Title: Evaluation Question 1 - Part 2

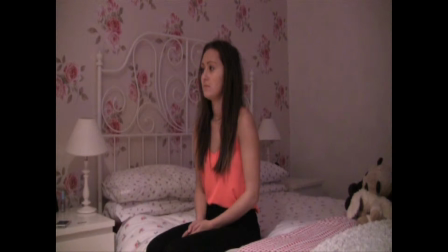[4:09]
However, I feel that I have challenged semantic elements by using a bloody knife, as this object is usually seen in slasher films such as Saw or Scream. I also portrayed genre conventions through the character's costume, as I dressed the mother in an old-fashioned dress.
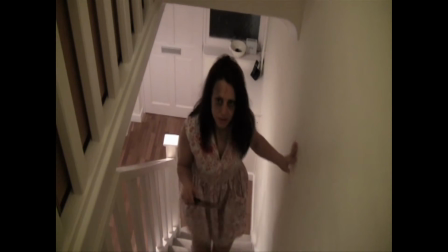[4:25]
The dress connotes a supernatural genre, as in many supernatural films they usually use an old-fashioned element to add to the spooky atmosphere.
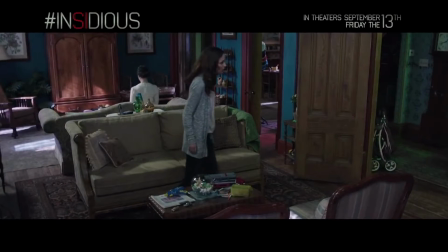[4:33]
This is a convention I followed from Insidious 2's trailer, as they also use an old-fashioned dress for the supernatural figure which the mother sees.
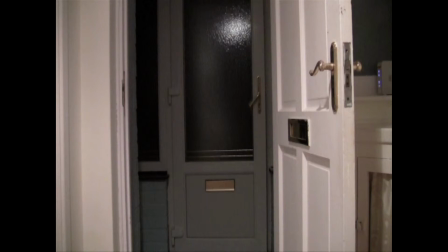[4:41]
The other props I used in my film I believe are more realistic and modern,
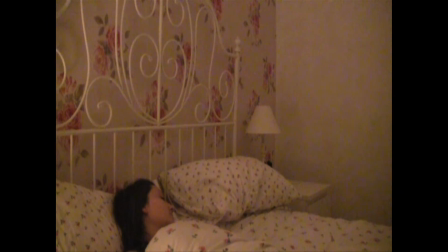[4:45]
as I believe the audience will be able to relate to my film more. I
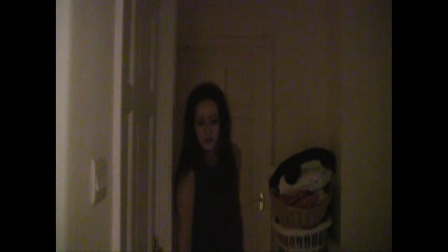[4:50]
used semantic elements in my trailer which were the plots and themes conventional to my supernatural genre. An example where I have used this is the conventional plot of the equilibrium of a family having a new start.
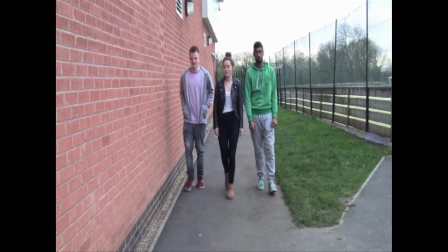[5:02]
This is indicated through dialogue at the start of the trailer where the mother says, "This is a new start.
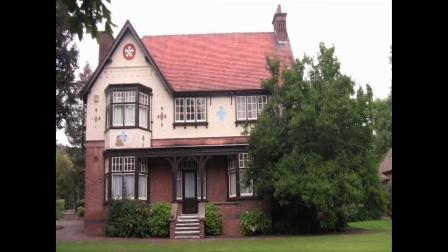[5:12]
Let's leave the past behind us."
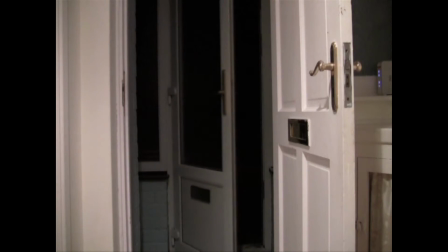[5:14]
I followed this convention similar to Insidious 2, where they also used dialogue of the father saying, "Nothing's gonna bother us.
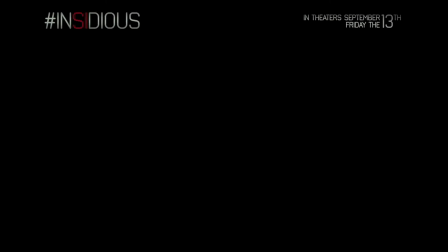[5:21]
Not anymore. We have our son back. We are a family again."
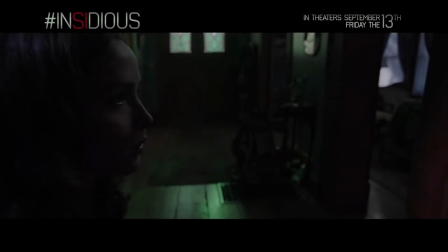[5:27]
I believe this adds narrative and it connotes the supernatural genre.
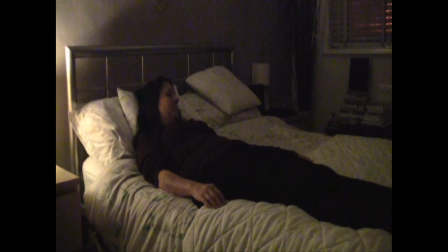[5:31]
In my trailer, I wanted my characters to be representational of other supernatural horror films.
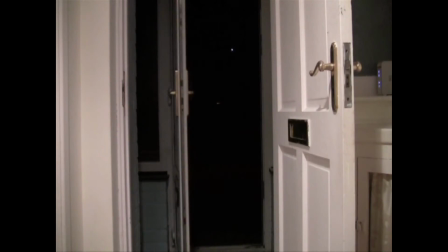[5:38]
Therefore, I wanted Rosie's character to represent a young, vulnerable teenager.
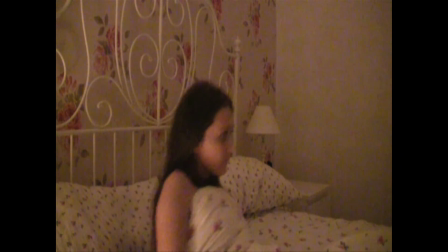[5:42]
To reinforce this stereotype, I used a long shot of Rosie creeping around the house.
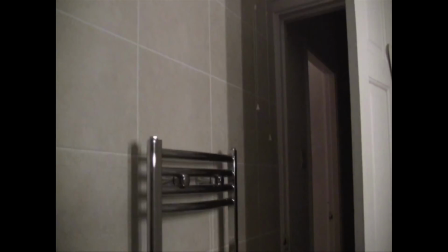[5:47]
I feel this makes her appear vulnerable as there's no one else around and her facial expressions show that she's scared and feels uneasy.
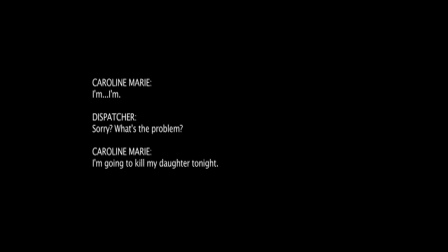[5:56]
I further reinforce this by using a high-angle shot at the end of my trailer of Rosie lying at the bottom of the stairs. This shot connotes her vulnerability and makes her look inferior. I also believe that it creates anxiety and fear for the audience.
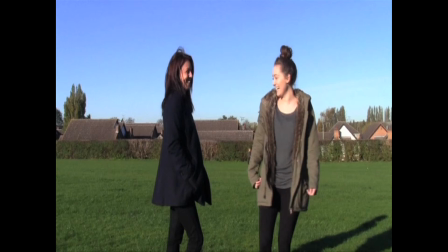[6:11]
I also wanted the representation of my location to be conventional.
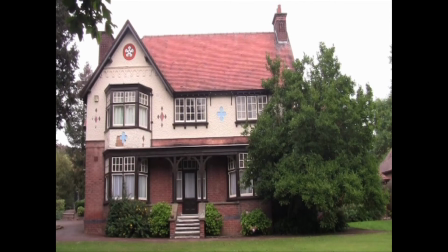[6:16]
Therefore, I used a scary house in the opening shot of my trailer.
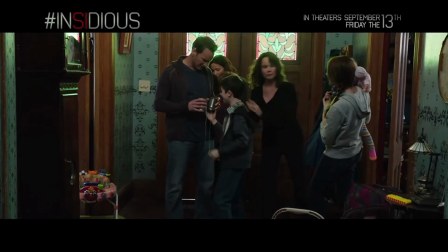[6:20]
I followed this convention from Insidious 2, where we see a shot of the house, which indicates the location of the film.
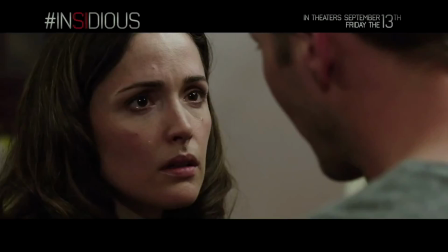[6:27]
I believe the use of the house represents a supernatural genre, as it is also used in The Conjuring to make the audience feel scared and on edge.
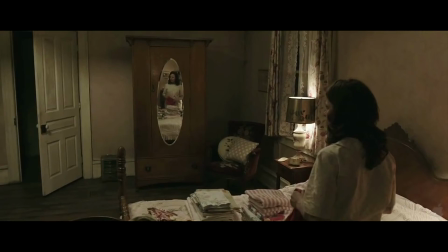[6:36]
When analysing different supernatural trailers, I found that it was conventional for them to use captions.
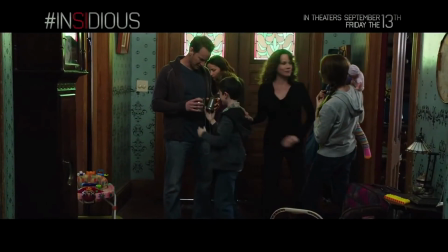[6:42]
I followed this convention and used several caption shots. My first one reads, "A secret passed down generations," which was similar to the Insidious 2 caption.
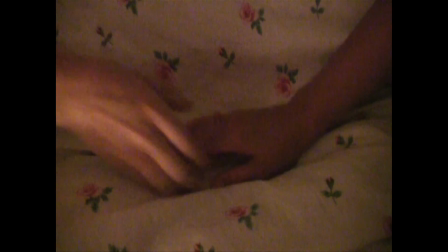[6:52]
I believe that by using this tagline, it adds enigma and gives the audience an insight to the narrative.
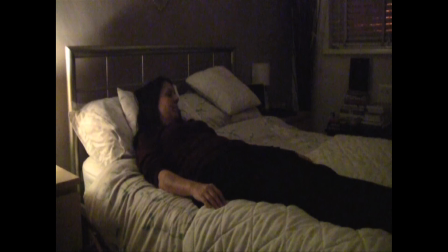[6:57]
However, the font I used is similar to the typography The Conjuring uses.
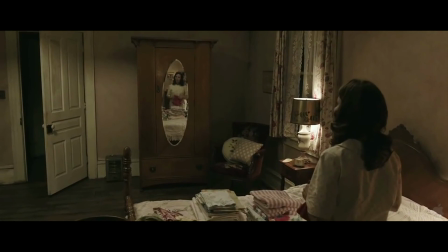[7:03]
When editing my trailer, I found that The Conjuring used a linear structure.
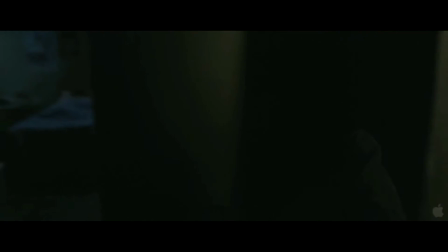[7:07]
I challenged this convention as I felt that it seemed more like a story rather than showing the audience the most interesting parts of my film and builds more suspense.
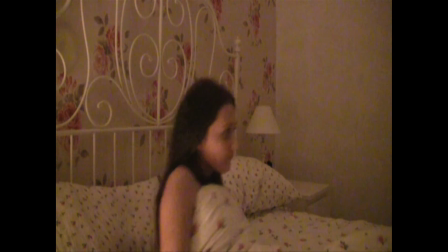[7:16]
Therefore, I followed this convention similar to Insidious 2 by having my trailer as a non-linear structure.
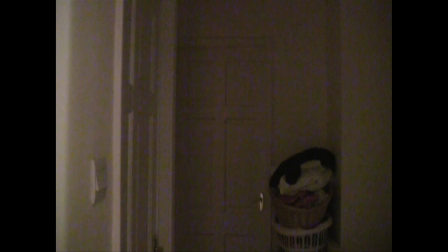[7:22]
When editing my trailer, I challenged conventions similar to the trailers I analysed and used a sequence that reveals the main character covered in blood,
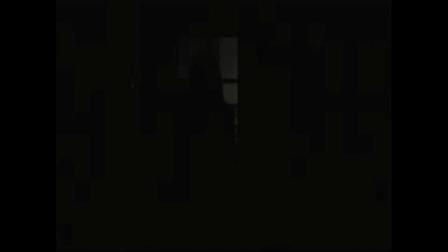[7:31]
using two conventional micro-elements that convent disruption. I also used a strobe lighting effect to disturb the image,
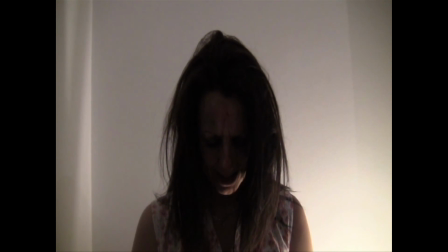[7:39]
but then intercut this with a series of axial cuts that brought the focus onto her face and the mise-en-scène of the blood makeup.